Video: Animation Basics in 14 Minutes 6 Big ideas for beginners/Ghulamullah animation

welcome to Animation for Anyone. My name's Alex. Today's lesson is a bit of a crash course in animation.
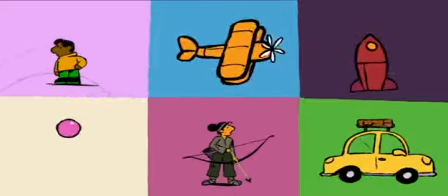(0:08)
We'll start with how animation works, and then I'll share with you the 6 ideas that I think are the most important to understand when you first start animating. And after that, I want to show you my thought process for how we can use multiple animation ideas at the same time.
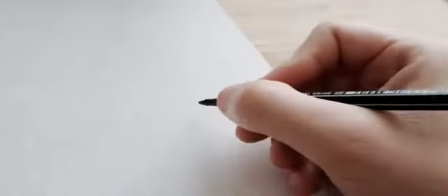(0:22)
Let's jump in. I think the easiest way to understand how animation is working is by looking at a flip book.
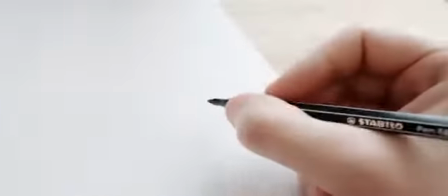(0:29)
If you're anything like me, you might have made little animation flip books out of your exercise books at school.
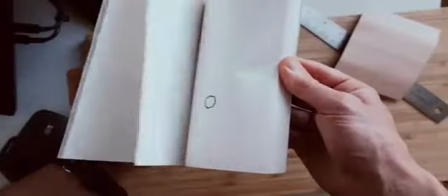(0:34)
You draw a picture, and then a slightly different picture, and you keep going until you flip through your pages and see your pictures move.
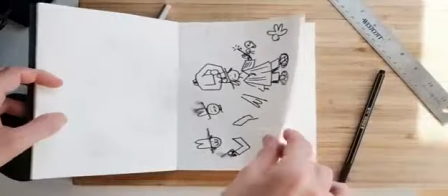(0:41)
This is how pretty much all animation works. We create still images and play them back quickly to create the illusion of motion.
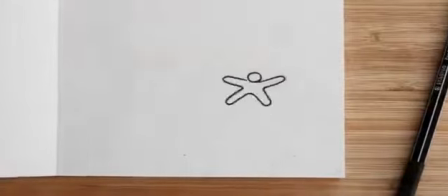(0:49)
If you've never tried it, maybe spend a few minutes now. It's pretty fun.
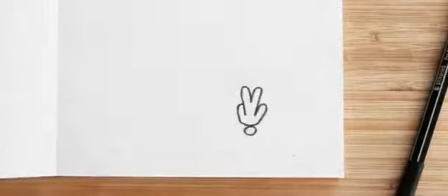(0:54)
Flipbooks are a good way to visualize animation, but they're a little bit hard to demonstrate the ideas I want to explore today.
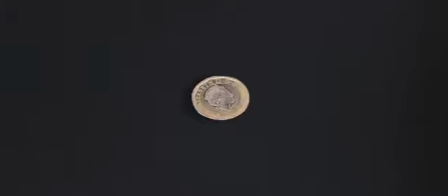(1:00)
So instead, I'm going to use a coin and capture the visuals digitally.
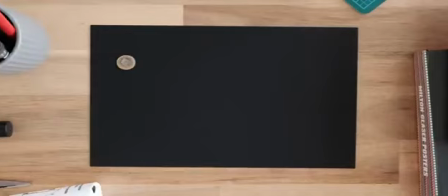(1:04)
That lets me play back the animation at a constant, predictable speed of 24 frames per second.
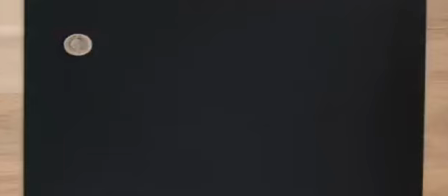(1:10)
In future videos, I'll show you how to do this, but for now, we're really just looking at the ideas behind the animation and how to plan out the movement.
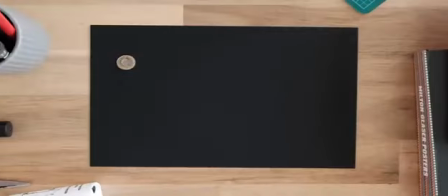(1:18)
So if I want to animate this coin moving from one side of the piece of paper to the other, I take a picture of it, move it a little, then take another picture, and then keep going until I get to the other side.
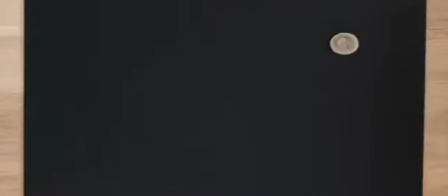(1:30)
Now, when I play the images back, it feels as though the coin is moving across the screen. Looking at it though, I think it feels a bit weird.
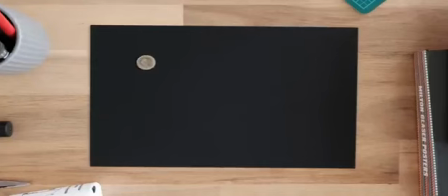(1:38)
I think the most important question you can ask yourself while you're animating is, how does this motion feel?
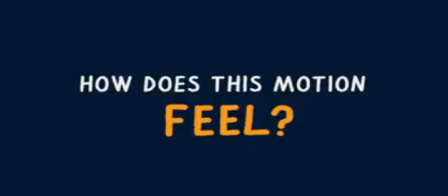(1:44)
This is my guiding principle while I animate. All of the fundamentals we talk about today and in future lessons really come back to this one question.
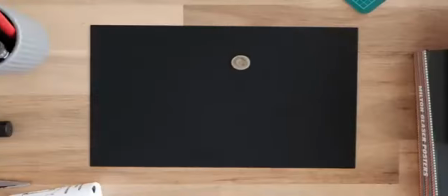(1:53)
So if I ask myself, how does this motion feel? I'd probably describe it as jumpy or jittery. Let's look at why that might be happening. Below the coin, I've illustrated the exact spacing of each of the frames.
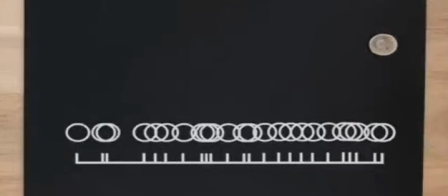(2:09)
You can see that it's not very even. There are frames that are really close together and there are frames that are really far apart from each other.
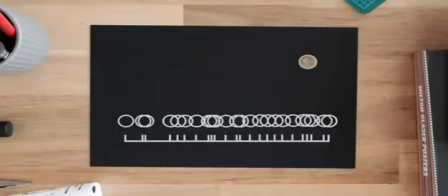(2:16)
And that's because I've not been very deliberate about how far I move the coin each time. So if this motion feels jumpy or jittery now,
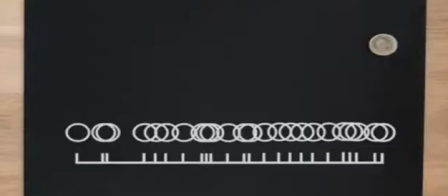(2:24)
I think we can make the motion feel a bit smoother by making the spacing between the coins a little bit more even.
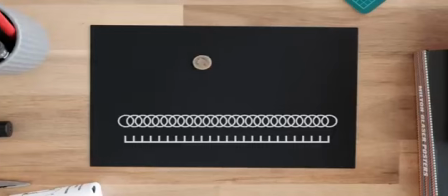(2:33)
Now that I've evened up the spacing, you can see that the coin moves a little bit more consistently across the screen. There's no more jumpiness. At the moment, the coin moves across the screen in 1 second, or 24 pictures.
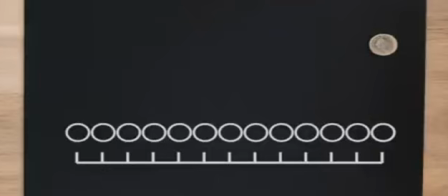(2:46)
Let's see what happens if I move it across the screen in less time. I think we can see 2 really clear things here.
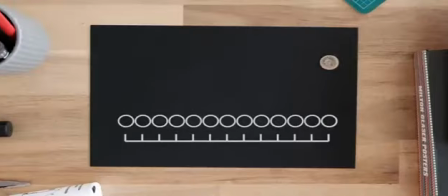(2:52)
The coin moves much faster, and the spacing between the coin is much larger than before. Let's see what happens if we make the coin take longer to cross the screen. Okay, I think that the results here are pretty clear as well.
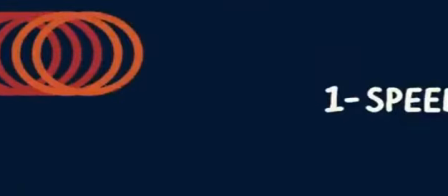(3:06)
The coin feels like it's moving more slowly, and the spacing between the coin is much closer than before.
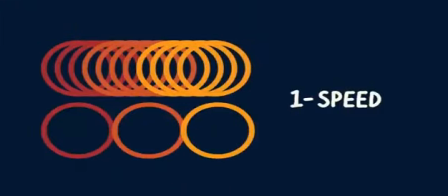(3:12)
So this is the first big idea in animation I wanted to show you. Things feel fast when they're far apart, and slow when they're closer together.
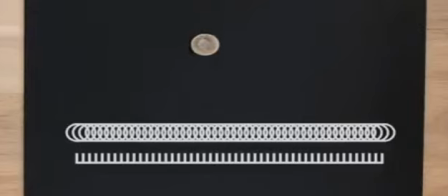(3:20)
So if I ask myself now, how does this motion feel? I'd say smooth or consistent, but maybe a little unnatural.
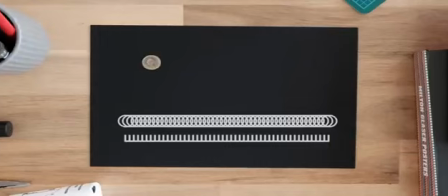(3:29)
The coin starts moving suddenly and then stops moving suddenly. So if we wanted to make a more natural feeling, the coin could start moving slowly, speed up in the middle, and then slow down at the end.
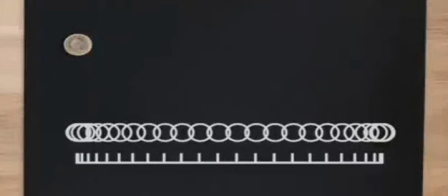(3:40)
We start slow by having the coins closer together, and then gradually get further and further apart, and then we slow the coin down by making the spacing closer and closer until we come to a stop. I think that's starting to feel a bit more natural.
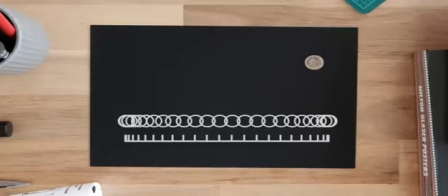(3:56)
For this next step, I'm going to loop the animation so that the coin travels from the left of the screen to the right and then back again, using the exact same spacing. For this next step, I'm going to exaggerate the speeding up and slowing down a little.